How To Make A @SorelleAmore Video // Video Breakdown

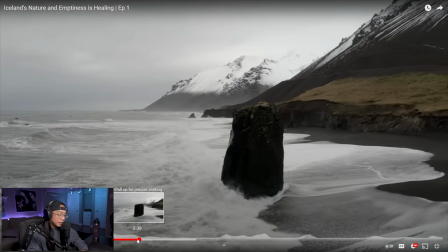okay this shot is great too because it almost makes it feel like this
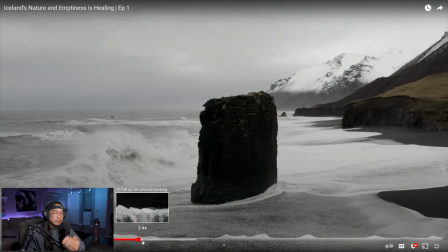this piece of rock is moving like it's floating this way right and i think to understand why it feels like that is because that same movement of the drone moving from left to right but also following this piece and the waves moving in one direction that's what makes it feel like that
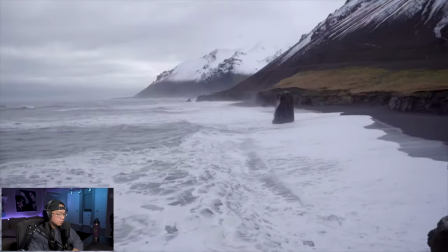like it's actually moving the idea of creating short films has kept me awake at night with excitement for
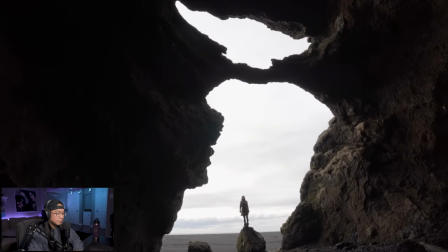weeks now making short films has always been my passion but i think i got the vibe completely different when you shoot with
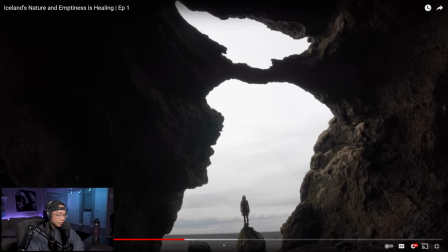and against the light this you know you get this whole silhouette but this like you
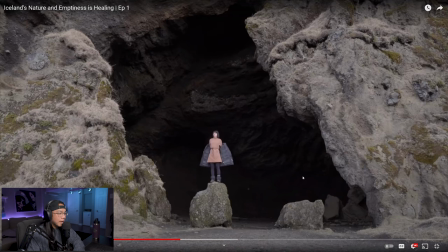can see the texture all this texture on this side and it's opposite right
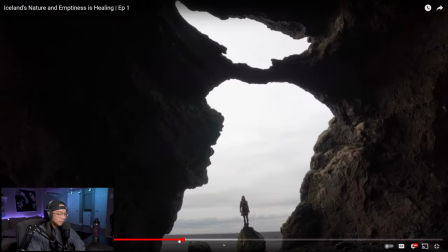it's so dark behind here um what a good contrast i
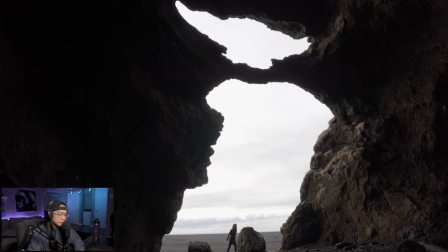i think i got swallowed up by the algorithm beast the
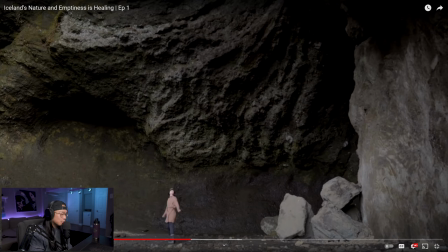feeling of being swallowed up and showing these shots works so well works so well so when i couldn't bring myself from stepping off the platform because i
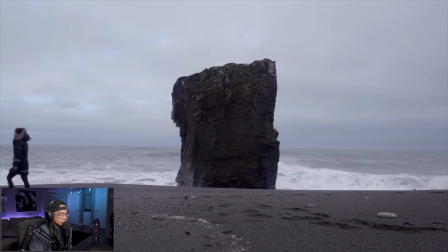just felt so strongly that there was still something here for me i thought why not just return to my passion and see if the creation process
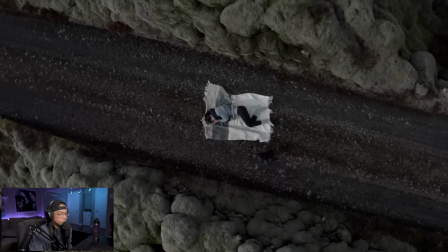isn't as draining i'll
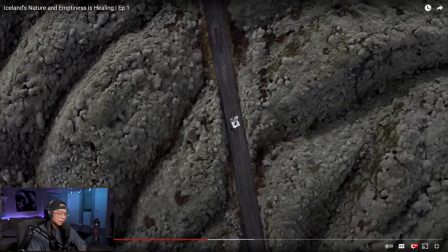pause it i was gonna say something but let's continue with this shot there
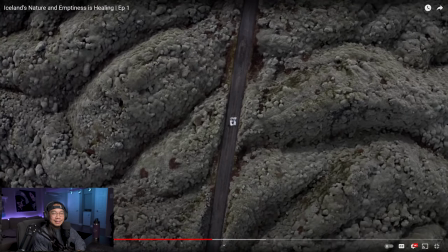is nothing like these wide shots you know obviously you would need a drone or you need to walk completely far have a landscape where you could do this you know you can't it's hard to do this stuff in the city but man okay this one is does she go even further no
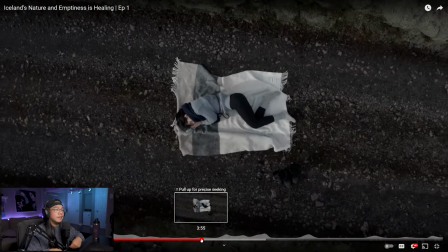okay choice in let's just say color so this blanket works well the i don't know if it was i want to say she understood what it would look like because i feel like she's very calculated in the way she chooses
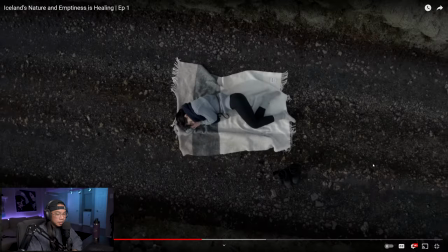her shots and you know does all this stuff set design wardrobe all this stuff this color works well along this so if she was doing a shot list and she was like all right cool i'm gonna do a shot where i'm lying down on the road boom okay what is gonna look good
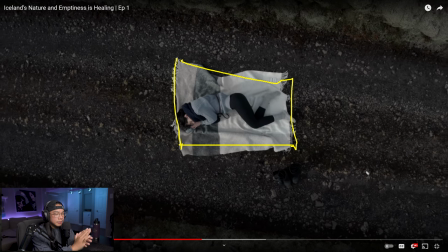and it's like okay the ground is a dark color you need something a bit lighter because me i already know my dumb ass would have just picked any blanket and then when we got there i'm like okay well it looks like i it's a dark blanket on a dark road and it just
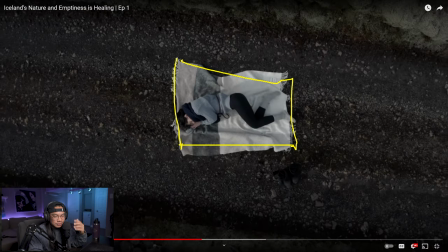doesn't look as good but this looks amazing just because you can see her especially when you zoom
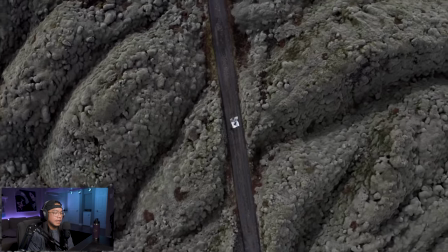all the way out and oh
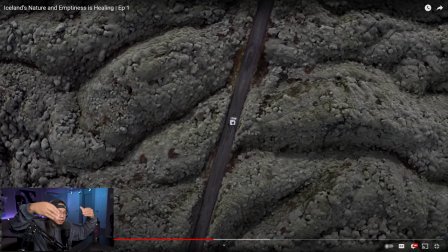man it's like hypnotizing you look at it the camera's not just going up there's like two movements with these drone shots it's like it is turning and it is going up like the other two drone shots that i talked about it's either moving forward and backward or side to side but it's also
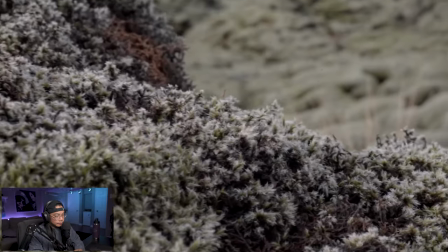pivoting at the same time and so this is the first adventure in nature with
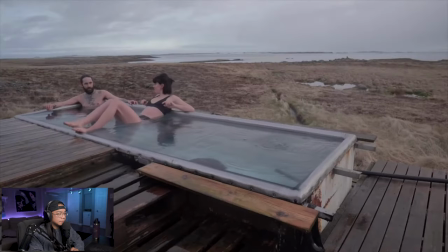this shift in perception seeing what life presents me instead i've
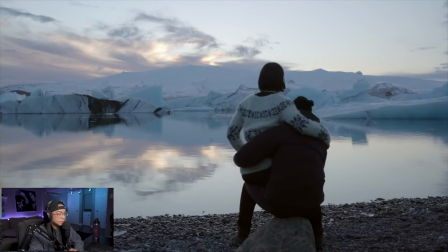become the observer of life not someone to force an outcome and it's felt so
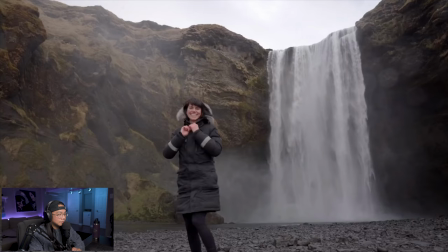nice so easy so natural i'm having the sudden itch to run around in
a bikini at the empty skoker for us because right in this moment me as a viewer i feel happy and it's because what she's saying she's talking about she's like you know not trying to chase a shot she's letting things come to her letting life present itself and just kind of documenting it in this like short film which is great but then the music comes in and it's a little bit happier and this is like the first time in the whole film where she smiles
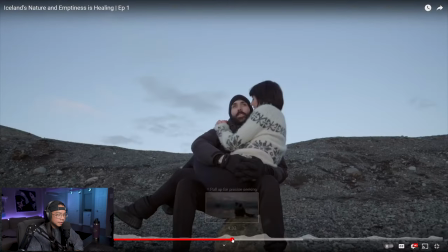like right here you know what i mean boom she's with her person so easy so natural and
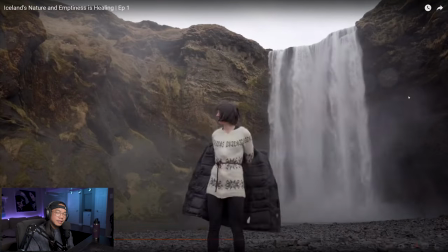then this next shot an itch to run around in a big this is the eighth
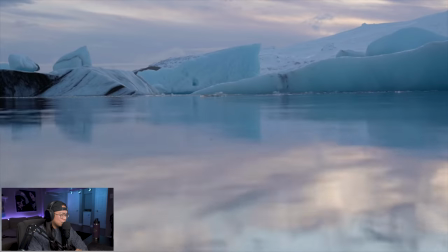script for the video i tried to write hoping something purely
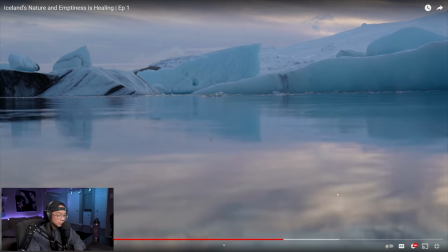joyful this camera seems like it's super super low right to the water level right and this feels different than this i feel like majority of people would
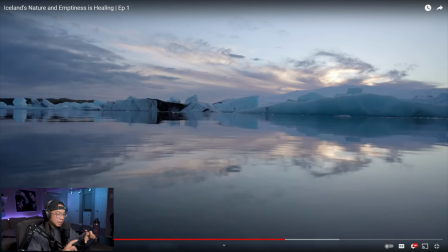shoot their stuff like this where maybe it is higher but this feels like you're like in it like as if here's the water and then you did one of these
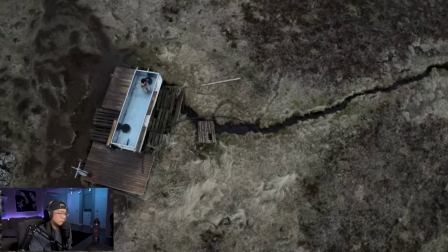worlds and severe pain around missing my family finally mixed
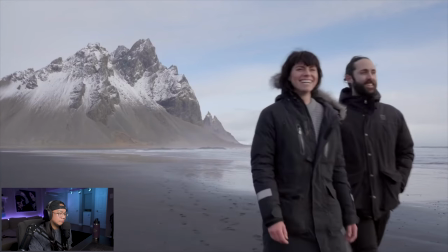with sprinkles of amazement at nature the numb feeling i've had for over 12
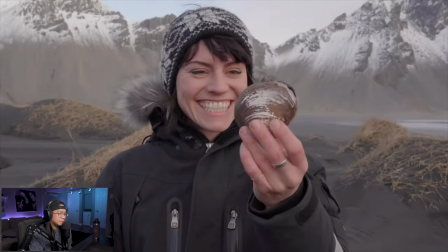months is showing moments of interruption with joy extremely grateful for that from feeling like very empty and very i don't know sad in the beginning to this where she's smiling and enjoying herself great storytelling the simple wind on your face
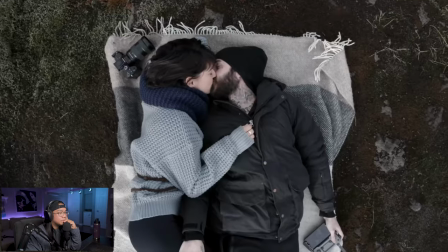the breathtaking sunset the kiss from your loved ones maybe after all life
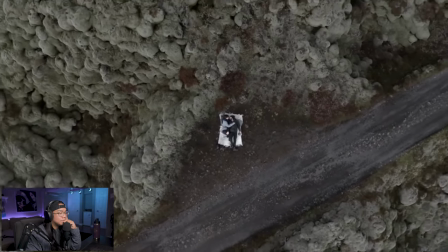really is about that and soon my friends you will be able to feel it all again mother nature will be ready for you
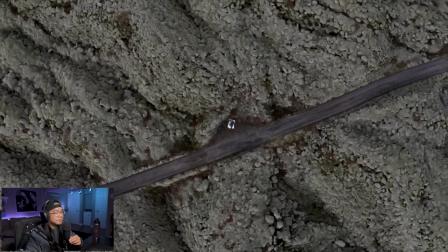so cute
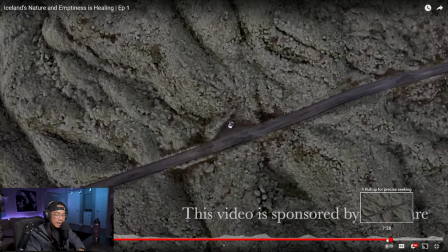man what a great way to end it i think for me though
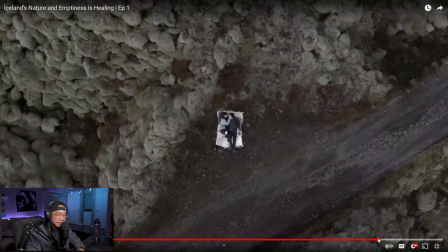i feel like i would have ended actually i don't know there's been different ways i would have tried this i think coming into the kiss and coming like from super wide because everything was going out in the beginning i think it going from wide all the way down to boom here when they share a kiss
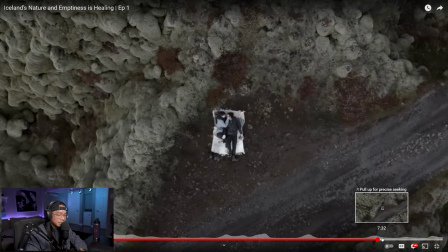would have been would have been nice but you know this is great too i think it's just something that we're in editing i would have to just try to see and see what works and see how it feels so if you guys did enjoy this please like and subscribe it goes a long way and it helps me out and I'll see you guys on the next one. Take it easy. Peace.